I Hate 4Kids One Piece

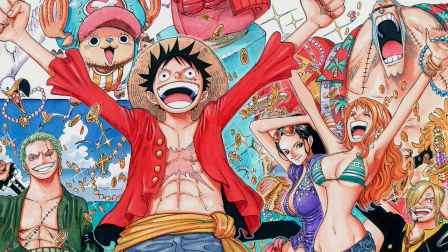(0:09)
I really don't know how to start this one off today because the 4Kids dub has such a terrible reputation,
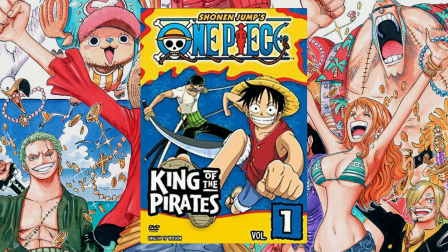(0:17)
and I just didn't know how bad it was. I knew it was pretty god-awful, but I didn't know how bad they went.
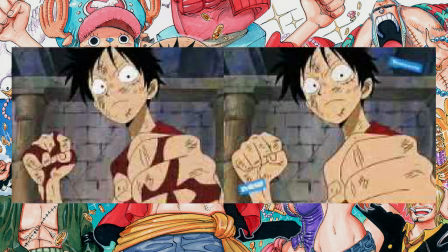(0:25)
Like, I just thought they were gonna take out a few guns there, take out some blood here, and, you know, obviously everybody knows the example of they got rid of Sanji's cigarette.
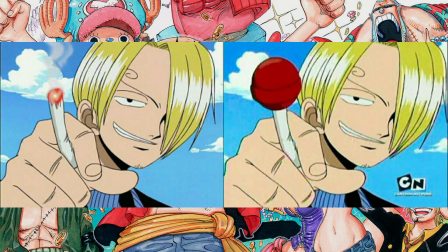(0:34)
I thought that was the extent of all the changes, but apparently not. They got way ahead of themselves. Also, while on the topic about Sanji's cigarette, or should I say lack thereof, I'd like to express my thoughts and opinions on that.
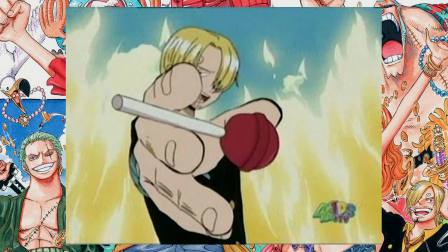(0:49)
It's of course the most notorious change, and it's one that most people will bring up, including myself beforehand. First off, why did they decide to give him a lollipop? That's like I want to say the lamest item, because there could have been so many good ideas that they could have thrown in as a decent replacement.
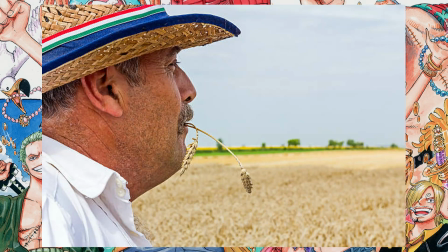(1:08)
I mean, what about a toothpick? What about a piece of straw? Anything but a damn lollipop.
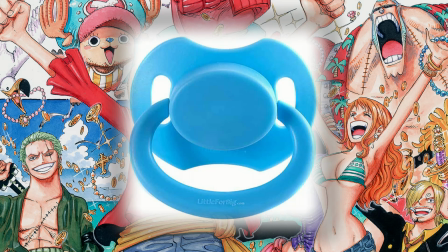(1:12)
At that point, just give him a fucking binky and just call it a day. Like, this is just ridiculous.
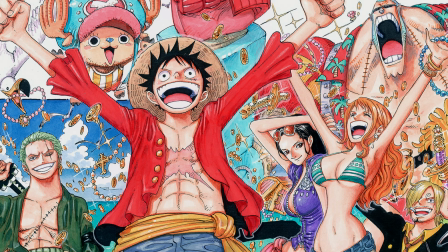(1:18)
This may sound somewhat of an odd point, but one of Sanji's signature character traits was that he always smoked.
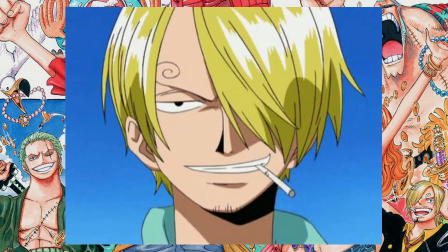(1:25)
He always lit up his cigarette before and after a battle, and whenever he did that, it set a really badass tone.
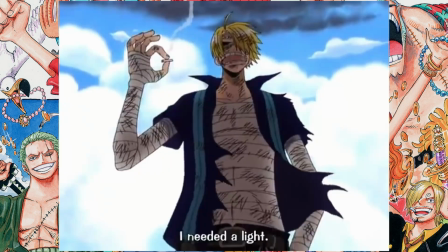(1:32)
It set the mood proper.
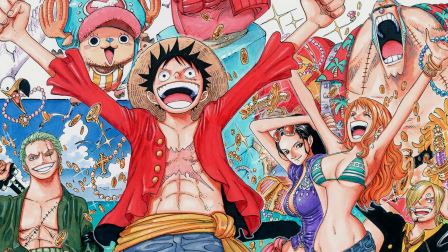(1:33)
Getting rid of that just ruins the overall atmosphere, and sometimes it's actually used in a very clever way for storytelling. I was watching the Water 7 arc. I'm still currently on that. It's a wonderful arc, by the way.
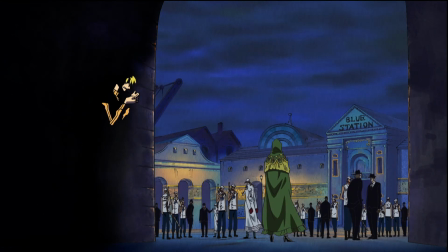(1:45)
He was hiding in a dark alley, and then boom, he lit up his cigarette, revealing that he was secretly hiding there. And what an awesome way to reveal that this is where Sanji was the entire time. God, imagine if the 4Kids dub actually went up until the Water 7 arc.
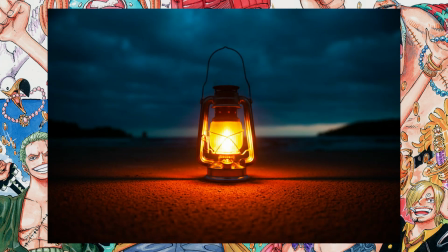(1:59)
Man, they probably would just replace that scene with like a lantern or something. But yeah, guys, let's think about the kids.
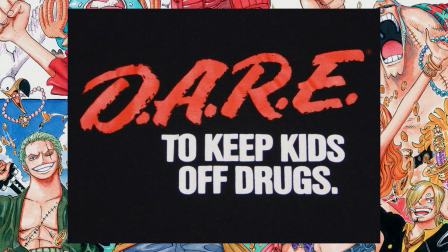(2:06)
Let's not make smoking look cool, because you know what? At the end of the day, storytelling doesn't matter, tone doesn't matter.
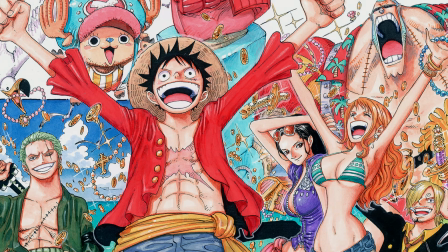(2:12)
It's about the kids. Aside from this point, Sanji cannot be seen lighting his cigarette because, you know, obviously now he doesn't have one.
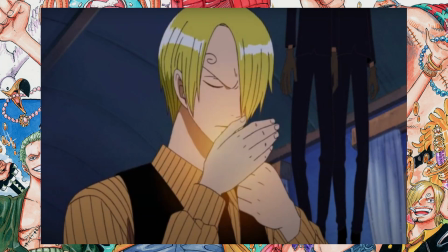(2:21)
So obviously that needs to be edited out, and that leads to another problem.
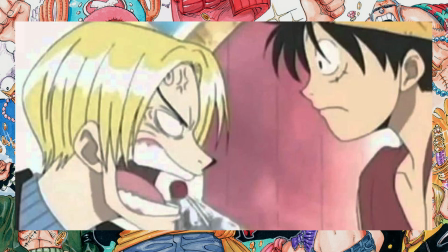(2:26)
There's really awkward transitions that are never supposed to be there because it was never supposed to be tempered or spliced up.
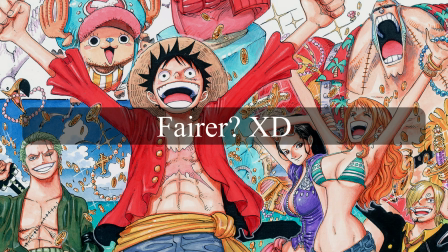(2:33)
Speaking of awkward transitions, there are a fair amount of these examples, but for completely different causes.
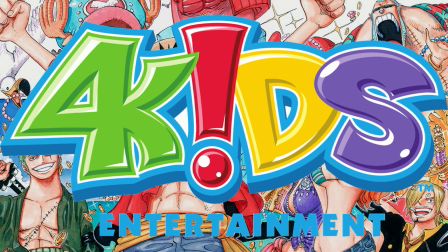(2:42)
Let me explain. Apparently 4Kids just thought it was too violent for people to get punched in the face.
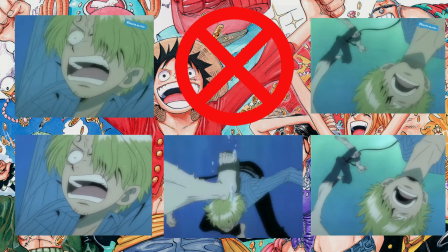(2:49)
Instead, they trimmed out the frames where the impact of a fist or foot would land on someone's face or body part. So, instead of a satisfying fucking punch to the face, we get the worst transitional editing I've ever seen.
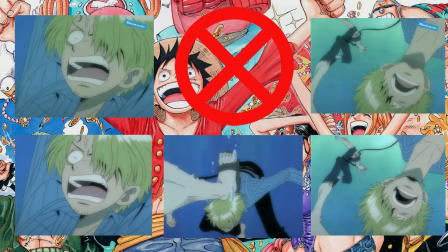(3:04)
They make my video editing skills look like a masterful piece of art. And worst of all, sometimes you'll have no idea what the fuck is going on.
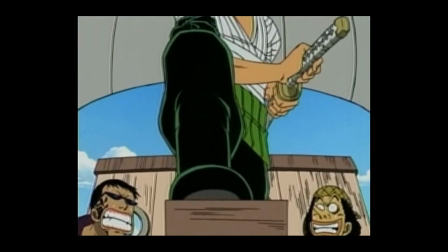(3:13) Let me make this simple. Luffy asked me to bring back Nami at any cost, so that's the plan, alright?
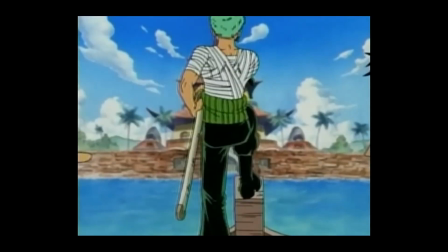(3:19) And sitting around talking about it won't get it done. Let's go.
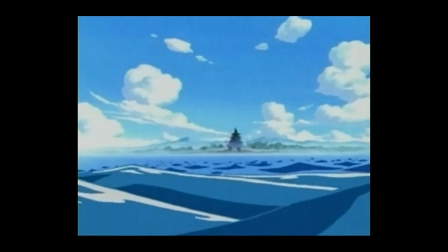(3:24) Hey! What are you guys doing? Cut it out!
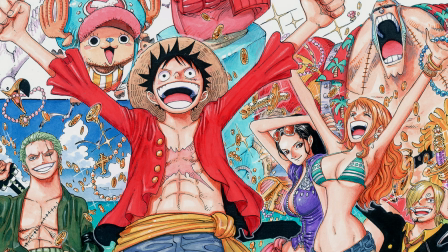(3:31)
Yeah, you're not alone if you had no idea what was happening in that scene.
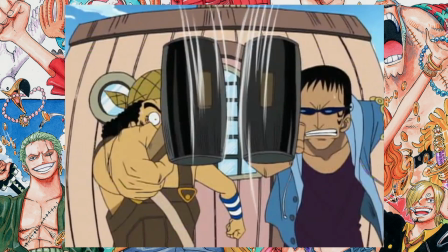(3:36)
4Kids decided to take out this one frame of animation that pretty much explained everything about said scene. The reason, presumably, was that they didn't want people to see Zoro getting hit by a hammer, which is just ridiculous.
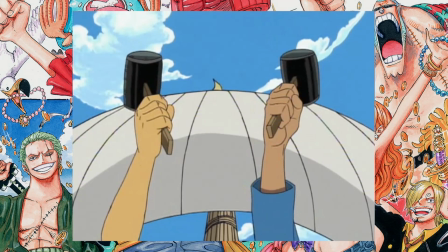(3:51)
The idea of getting hit by a hammer is pretty much the stereotypical idea of cartoon violence.
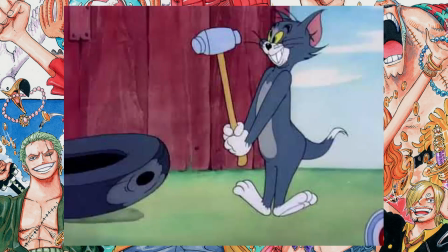(3:56)
I mean, this is the kind of stuff you'd find in like Tom and Jerry, but apparently that's not acceptable for the children.
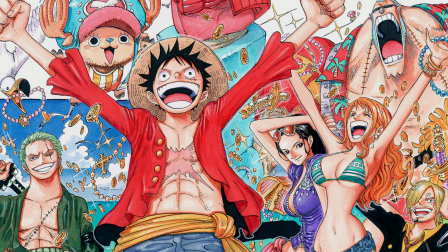(4:03)
So yeah, they took that out, and then as a result, it just leads to total confusion because all you hear is just them roughhousing.
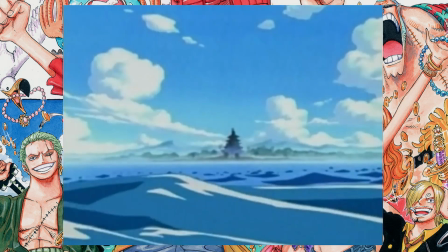(4:10)
I mean, God, that could be anything. You just put your imagination together. And then you just see Zoro tied up, you're like, well, what the hell happened?